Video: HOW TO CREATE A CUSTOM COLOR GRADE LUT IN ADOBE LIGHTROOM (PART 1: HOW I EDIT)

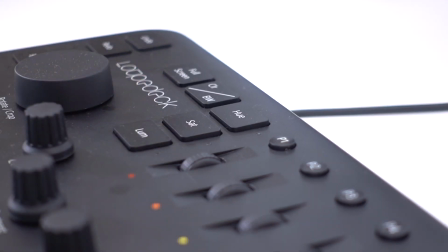Now to do that, I just hit the luminance button on the keyboard and I go again through the channels. So with the red, I'm gonna pump that to about plus 10.
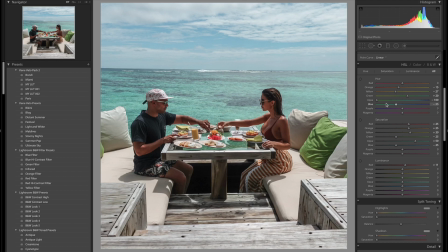I want the reds and the oranges and the yellows, which are primarily where the skin tones sit, to be a little bit lighter because I'm still a little bit dark in this shot. So we'll push the oranges up to about 40.
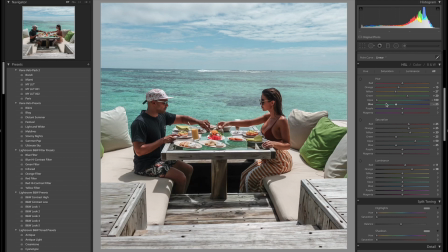You can immediately see there, Pia's skin tone comes up nicely. And with the yellow, I'll probably push that up to about plus 20.
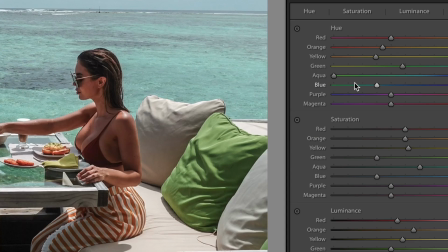Now the green light cushion still looks a little bit too vibrant for me. I'd like it to look a little bit more washed out.
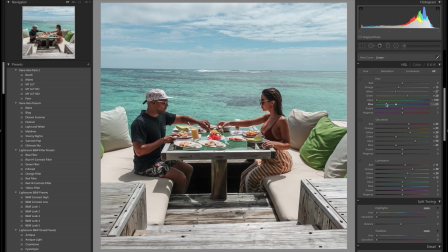So I'm gonna bring the luminance up a bit more, probably to around about 25 there. Now the aqua, again, with the aqua of the ocean, the clearer the sea, the more shallow your mind thinks it is. I want the ocean to look super shallow and fresh. So I'm gonna push the luminance of the aqua up to around about plus 80.
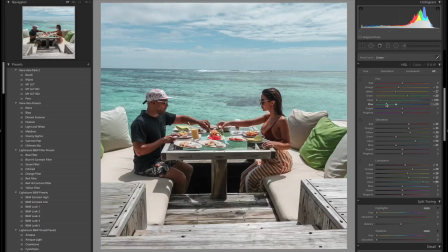And with the blue, I'm gonna go in the opposite direction to create a little bit of contrast between the ocean and the sky.
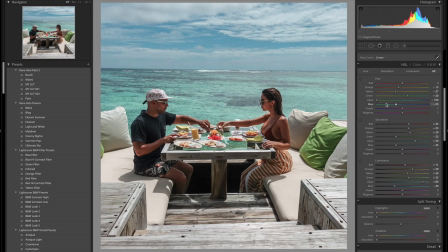So I'm probably gonna come down to around about minus 30, there we go. So if I flick between the two, you can see a really big difference between the before and after.
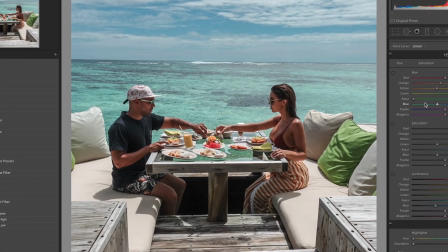And that's exactly how I want my color grade to look, not just on Instagram, but also in my YouTube videos. So the next step in getting this color grade across into your video editing software is to save it as a preset in Lightroom.
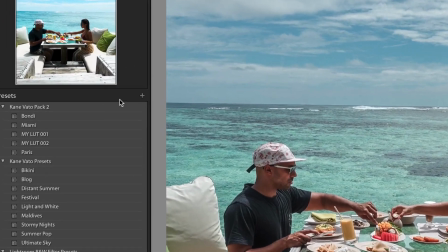And to do that, all you have to do is click on the presets pane and click on the plus, and that'll bring up a little dialog box.
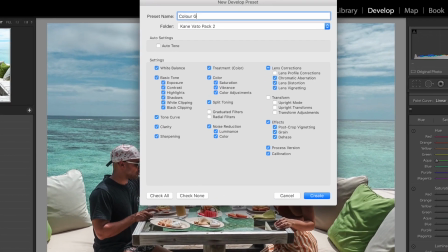Give it your name. Let's call this color grade LUT. And we'll hit create.
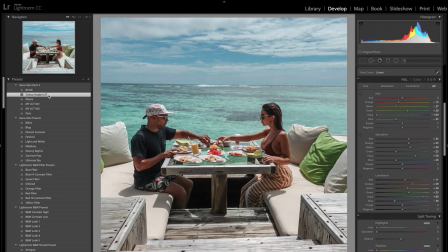So now that that's set as a preset, it's not just going to be useful for video, you can also apply that same preset to all of your photos moving forward. So when taking photos, it's really good to remember that there are so many variables, be it lighting, shadows, where you are, even the time of day. It's all going to have an effect on how your photo looks when you put it onto the computer. So whilst you've got this preset now, you are going to have to tweak it every time you put a new photo in, but at least you've got a base to work from that's going to have some sort of consistency throughout your images. So that ends the first part of this video. That's how you create your own custom color grade. In the next video, I'll show you how you go from Lightroom into Final Cut Pro or from Lightroom into Premiere, and that will then enable you to have consistency across your photos and your videos. Please do subscribe to this channel. Part two should be out in about a week, and from there we'll go into the more granular details on how I edit and how I cut to music, etc., etc. But for now, thank you so much, and I'll see you next time.